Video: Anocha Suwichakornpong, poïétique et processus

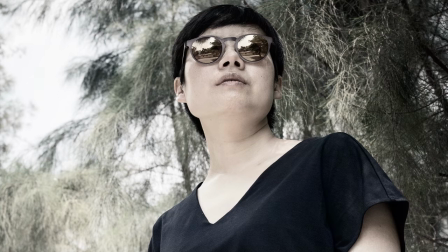(0:02)
Anosha Suishakampong est une cinéaste, productrice, scénariste et professeure de cinéma thaïlandaise.
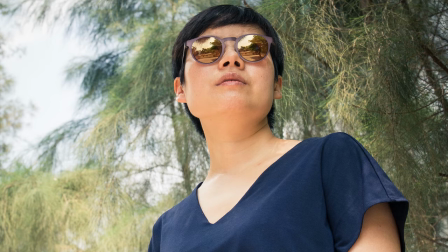(0:07)
Elle fait partie de ce groupe de cinéastes thaïlandais qui a émergé à la fin des années 90 et qui revendique un cinéma libre et avant-gardiste.
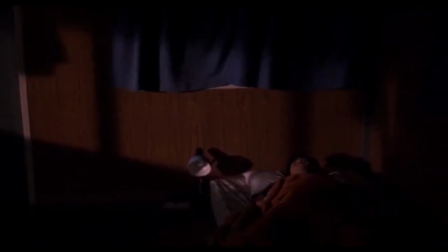(0:16)
Le cinéma de Anosha Suishakampong marque d'abord par l'attention qu'il porte au processus. Sa démarche semble vouloir dépeindre le macrocosme à travers l'observation minutieuse du microcosme.
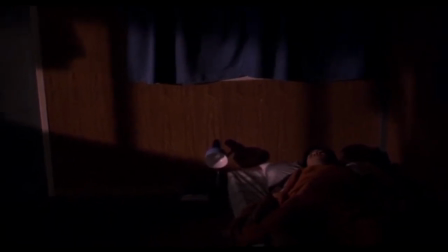(0:26)
On est toujours dans une quête, dans une recherche, voire une errance dans les œuvres de la cinéaste.
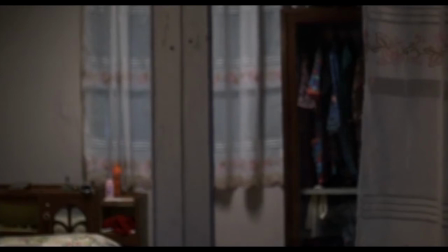(0:31)
Les nombreux détails qui constituent un chemin à travers les multiples possibilités qu'il amorce sont bien plus fascinants que l'arrivée.
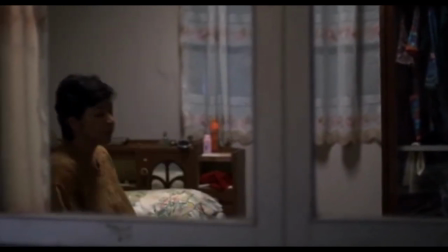(0:37)
Le cinéaste se fait la voix des moments intermédiaires et des interstices que peuvent suggérer ses balades, aussi bien physiques que virtuelles.
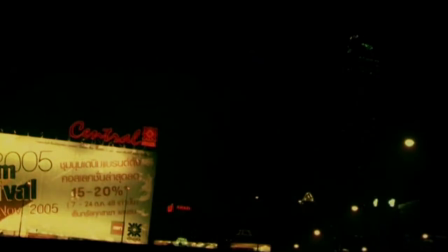(0:44)
Dès son court-métrage Graceland en 2006, elle nous propose de suivre un jeune homme et une jeune femme dont on ne sait rien dans une sorte de virée nocturne.
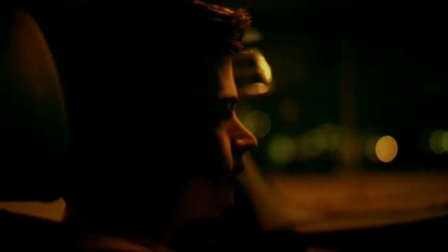(0:50)
Le fait que l'on ne connaisse pas leur destination laisse au spectateur le plaisir de trouver ses marques dans une ambiance mystérieuse,
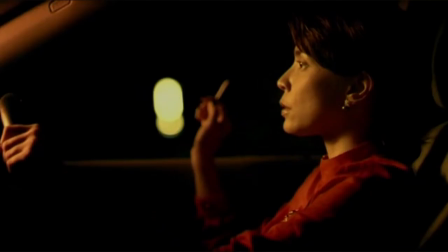(0:56)
que la cinéaste met parfaitement en scène grâce à la maîtrise d'un rythme hypnotique et contemplatif qui se base sur l'attente.
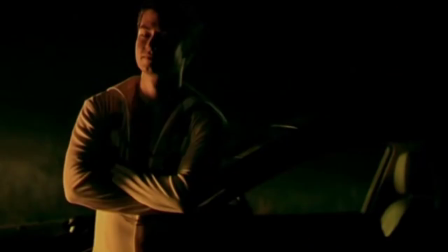(1:01)
Il y a donc une interaction instinctive qui se crée avec le spectateur, dans la volonté de mettre en scène le processus.
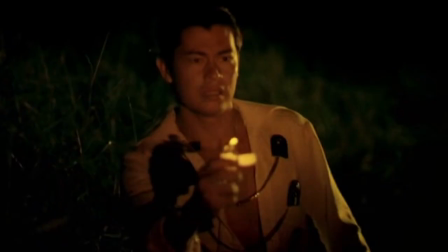(1:07)
Le spectateur, par l'introduction de ses attentes et son imaginaire au sein du système de Suishakampong,
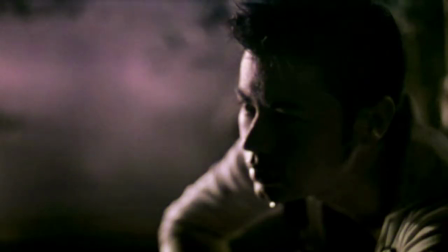(1:12)
tend à s'immerger inconsciemment dans l'œuvre autant que celle-ci se fraye un chemin dans son esprit.
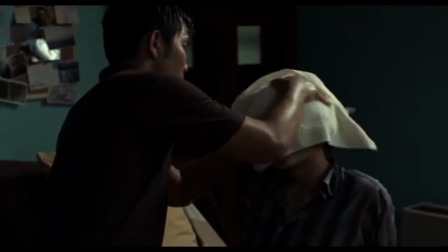(1:17)
Mais la cinéaste thaïlandaise ne verse pas dans l'abstraction totale.
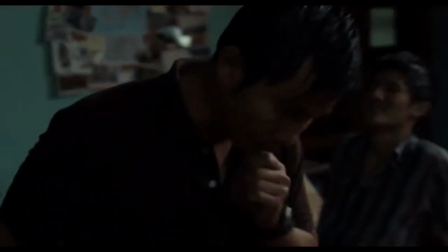(1:20)
Dans ses longs métrages, c'est la Thaïlande comme un monde en soi qu'elle tente de capturer, en s'attardant sur le cheminement des corps dans le cadre. Dans Mundane History, elle pose son regard sur un jeune homme malade qui doit nouer une relation avec son aide-soignant dans le nord de la Thaïlande.
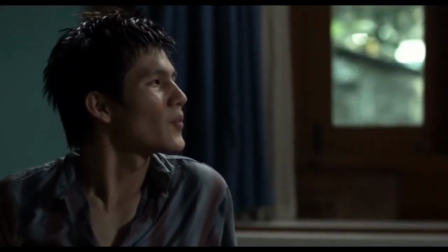(1:34)
À travers le temps que la cinéaste nous offre à observer le quotidien et l'intimité des deux corps,
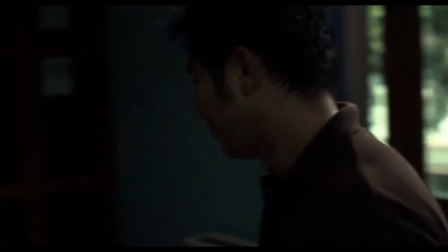(1:38)
l'œuvre nous dépeint la société de classe, mais également le microcosme social thaïlandais, entre autorité et spiritualité.
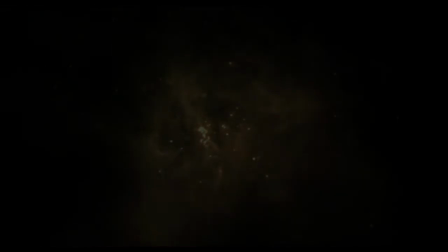(1:44)
À travers l'imagination du jeune homme et le folklore spirituel propre au nord de la Thaïlande, elle rattache la partie au tout, l'intime au cosmique. C'est dans une observation presque clinique de la création et la destruction des sentiments et des corps, qui en sont les réceptacles, que la cinéaste parvient à instaurer de la poésie à ses œuvres.
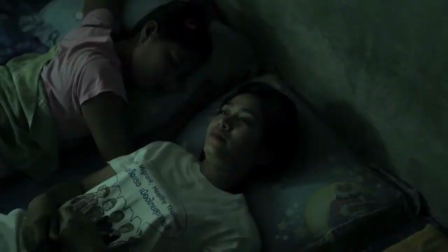(2:01)
Dans Overseas, un autre court-métrage, elle suit simplement mais tragiquement une femme qui se réveille et décide de se rendre au commissariat pour porter plainte pour un viol.
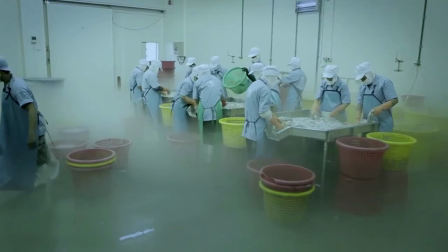(2:10)
La simple présence de la caméra, durant le trajet jusqu'au dialogue impossible avec le policier, est suffisante pour nous faire ressentir dans une certaine mesure le vertige et le mal qui ronge la victime.
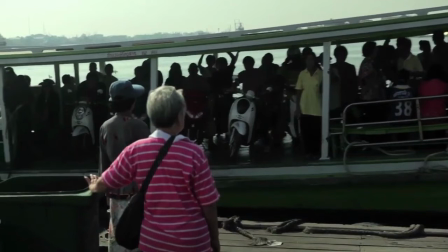(2:19)
La puissance du court-métrage est de nous autoriser pendant un instant à être des témoins de l'impuissance au rang d'expérience quotidienne.
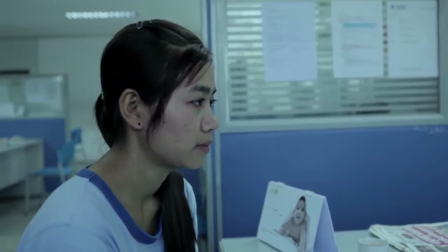(2:26)
Ainsi, l'attention au processus comme la somme des mécanismes du quotidien
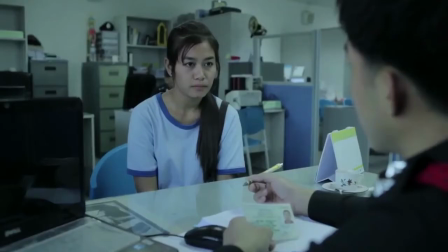(2:30)
révèle dans le cinéma de Suishakampong les échecs de la société comme une absence d'humanité.
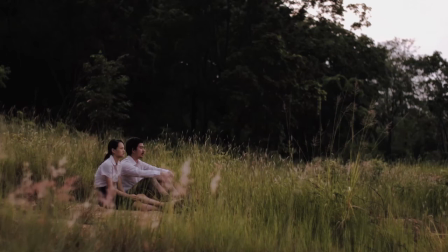La démarche esthétique de la cinéaste thaïlandaise est donc pertinente lorsqu'il s'agit de dévoiler les échecs et les erreurs de nos systèmes.
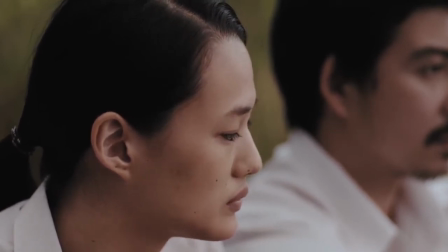(2:47)
Son dispositif esthétique prend une autre ampleur dans les années 2010, lorsque la cinéaste va commencer à réfléchir sur sa position de cinéaste et sur les pouvoirs de l'image dans ses œuvres.
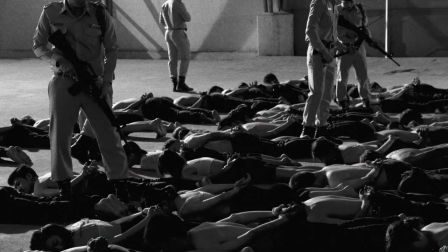(2:56)
Ainsi, elle passe d'un cinéma poétique et métaphysique à une étude de la poétique intrinsèque à l'existence même d'une œuvre cinématographique.
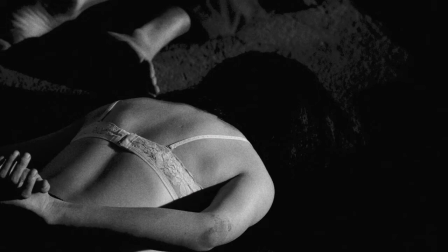(3:04)
Dans son œuvre phare, By the Time It Gets Dark, la cinéaste apporte une nouvelle dimension à son système d'observation du processus.
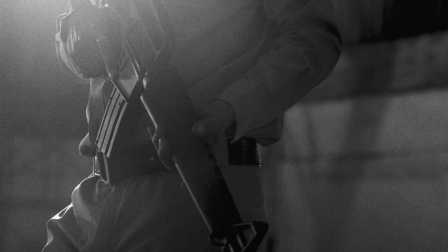(3:10)
Elle semble introduire son regard comme une composante du processus. Ses tableaux des microcosmes thaïlandais jouent avec les dimensions et les perspectives.
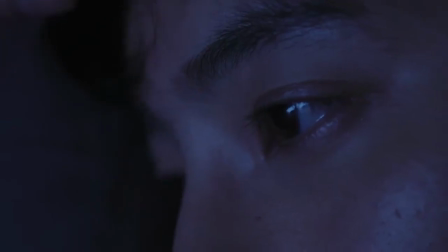(3:18)
D'abord par le montage, qui lui permet d'un plan à l'autre de jouer avec sa mise en scène documentaire et de créer des ruptures spatio-temporelles qui nous invitent à repenser les situations et les images à tout instant,
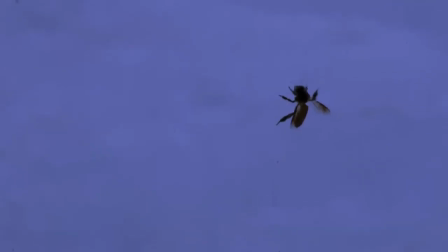(3:27)
comme si elle nous mettait face à l'évidente impermanence du monde, mais également à la constante cohabitation de forces paradoxales.
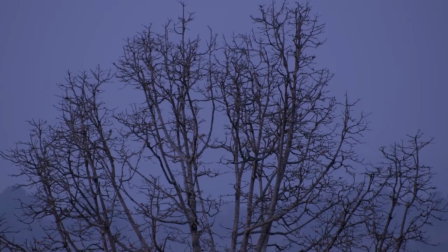(3:34)
Le numérique et la pellicule, le passé et le présent, la fiction et la réalité,
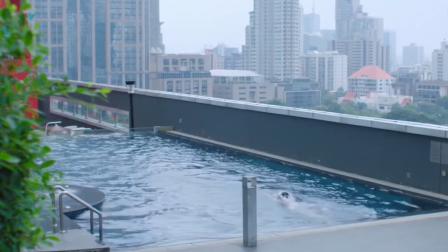(3:38)
la précarité et les privilégiés, le virtuel et le physique, le mort et le vivant.
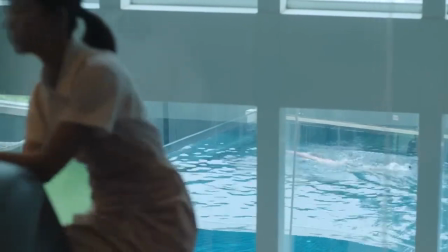(3:44)
Par sa mise en scène et les jeux de mise en abîme, l'artiste nous plonge dans sa réflexion de cinéaste sur le monde dans l'image.
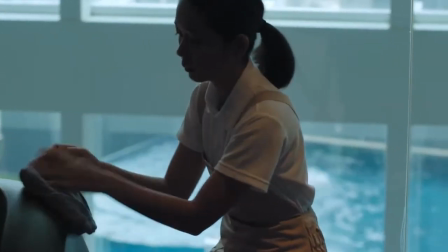(3:50)
En un délicat mouvement, elle passe de la vie d'un acteur riche au labeur pénible de la femme de ménage,
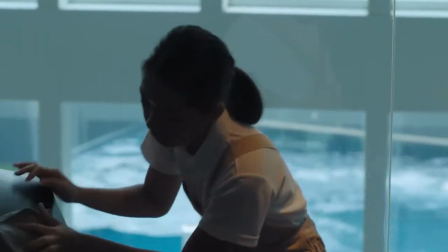(3:56)
qui pourtant existe toujours dans la même image, l'un en second plan de l'autre durant l'œuvre.
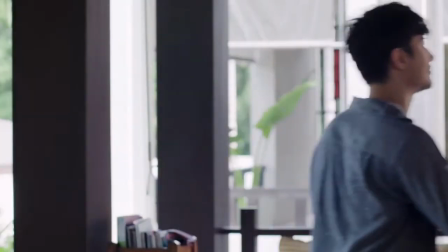(4:01)
Il y a également la dramaturgie que Suishakampong traite comme la fictionnalisation du réel, par la simple captation de la justesse des interactions humaines.